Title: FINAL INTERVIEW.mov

teach you how to shoot an interview. Remember that an interview is an essential element of video and television production, and it constitutes an essential way to create content.
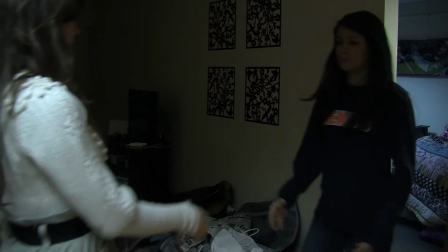10s
The first step involved in preparing for the interview is contacting and making arrangements with the guest.
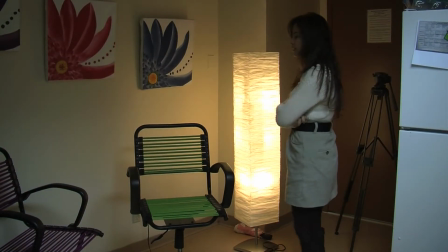16s
After this, you should choose and set up a good location and prepare the necessary equipment. Now that you know what an interview is, you're ready to learn some basic rules. First, you should keep in mind the rule of thirds. Basically, it consists on breaking the screen into horizontal and two vertical lines.
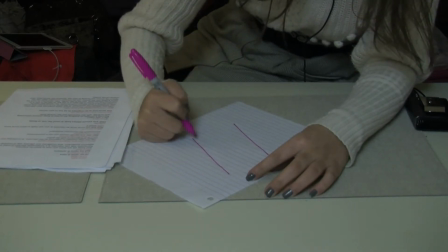31s
This would look like an imaginary tic-tac-toe on your screen.
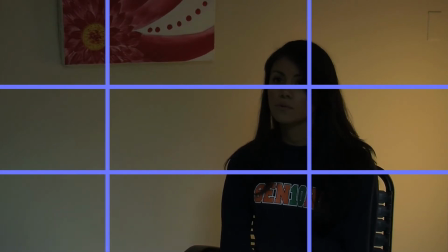35s
What you would basically do is locate your most important objects and where these imaginary lines intersect. You would position the guest's eyes on the upper horizontal line. That will help you on getting a good amount of headroom.
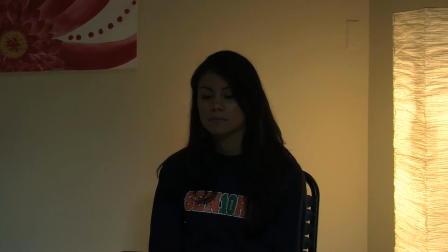47s
Never position the guest at the center of the screen.
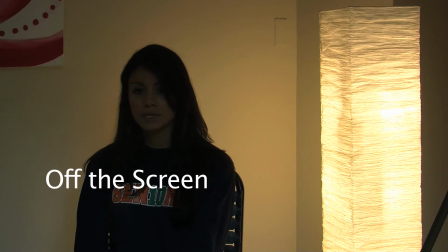50s
You also need to make sure to avoid the guest looking to the wrong direction of the screen, as in this shot for example. Another important rule to remember is the 180-degree rule. This states that two characters in a scene should always have the same left-to-right relationship to each other. If you don't follow or you break the 180-degree rule intentionally, this would disorient the viewer and make the scene look weird.
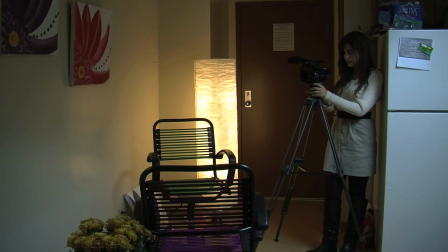74s
For example, let's say you start your interview with the camera position on the right side of the 180 line.
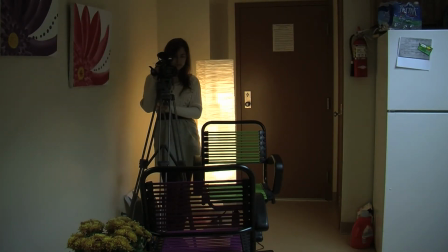79s
When you break the 180 line and set up the camera on the other side, a person who was originally facing left in a scene, it is all of a sudden facing right.
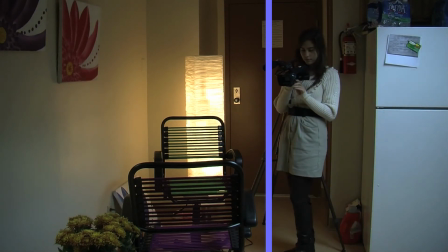88s
To avoid this, just draw an imaginary 180-degree line on your set and remember to always keep the camera in the same side of that line during the whole interview.
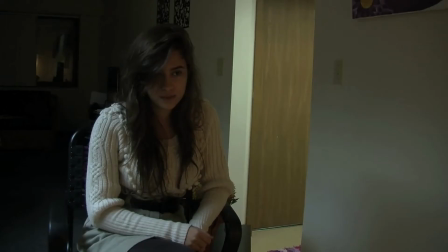96s
Then both persons will be facing each other.
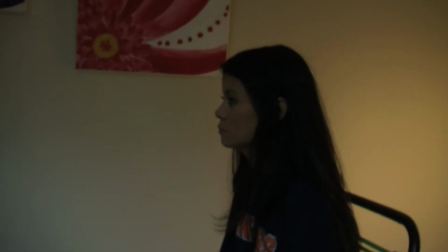100s
So keep in mind to avoid several profile shots and always show the viewer the two eyes of the person being interviewed.
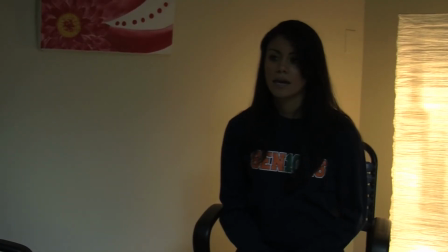107s
Common shots used for an interview are mid shots, medium close-up shots, and wide shots, which are used for basic information delivery.
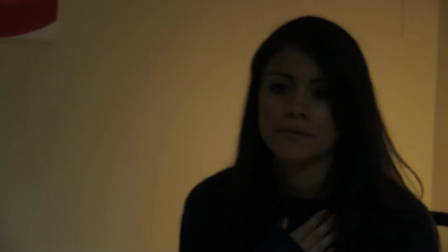115s
Extreme close-ups are used for emotional reactions.
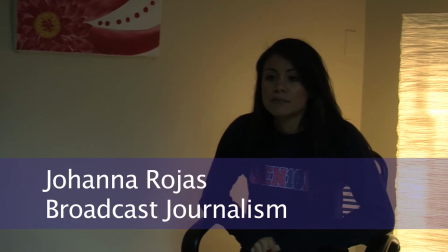118s
When shooting the interview, make sure you leave enough room in the shoot for the name and the title of the person being interviewed.
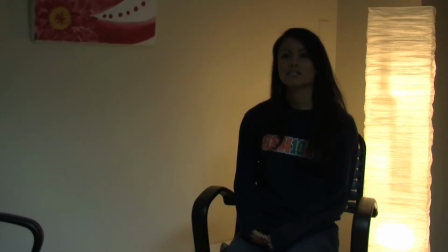126s
Now let's talk about jump cuts. A jump cut happens when you cut between two different shots of the same subject with the same framing, but slightly different. Let's say that during the interview, the guest's cell phones ring. Because you do not want to see this to the public, you cut this part while editing and start the video again once it's over.
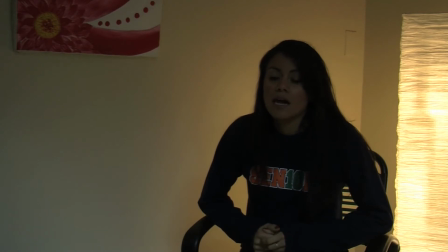146s
To avoid jump cuts, it is good to shoot by cutting between close and wide shots, so that when editing, the flow can look natural.
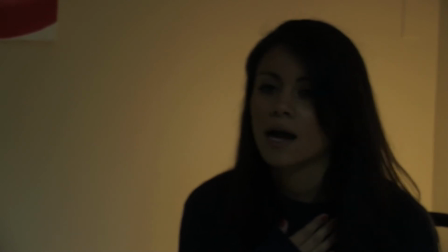154s
Also, you can avoid jump cuts by using B-roll. B-rolls are supplemental or backup footage inserted as a cutaway that help you tell a story.
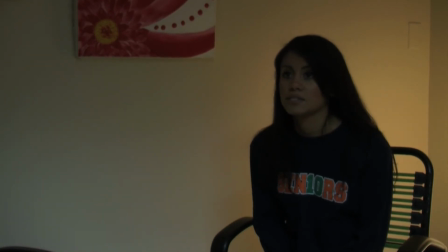164s
You set up B-roll by including shots in between the interview, and it does not include the sound so that it can match up with the voice of the person being interviewed.
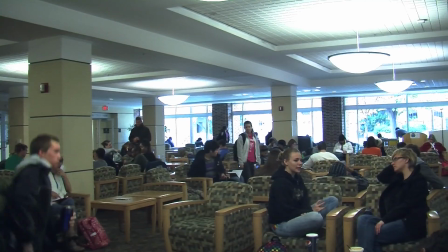171s
B-rolls are commonly used for depicting scenes related to what the person is talking about.
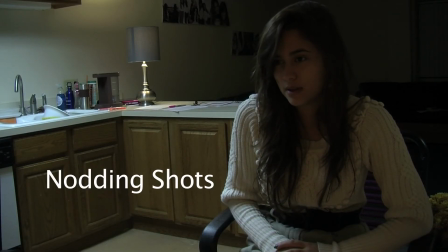176s
Other ways to avoid jump cuts are to shoot the interviewer once the interview is over, just doing nodding gestures or going through all the questions again. Once you're familiar with the basic framing requirements for interviews, here are a few more composition tips.
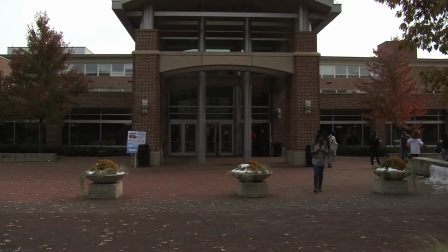190s
First, set the interview in an appropriate location. If you're outside, you could use an identifiable building or landmark.
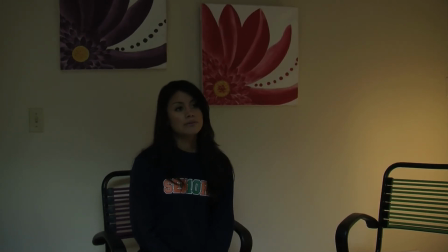197s
If you're inside, you could use photos or logos. Second, lighting can help set up the mood.
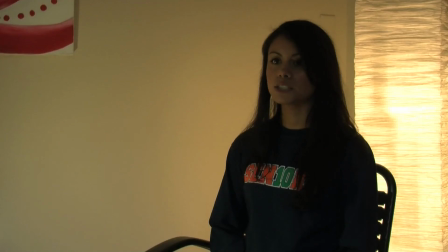202s
For example, soft low temperature light for an intimate feel or harsh light for a confrontational approach. Also, remember to check the background and see if there's nothing distracting from the person who is speaking.
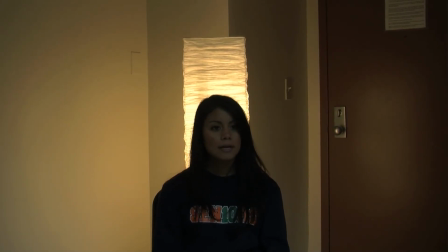214s
As for example, an object that appears to be growing out of the guest's head.
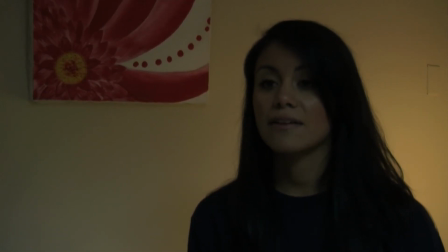219s
It is very important to make sure the guest's eyes are at the level with the interviewers.
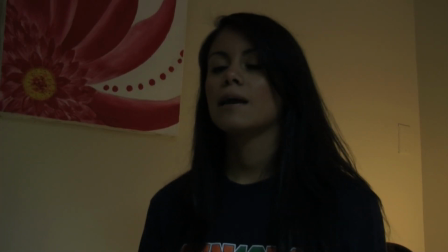223s
Any difference may give an unwanted message, such as dominant or a submissive appearance. These were some basic tips on how to prepare and shoot an interview. We hope this has been instructional for you.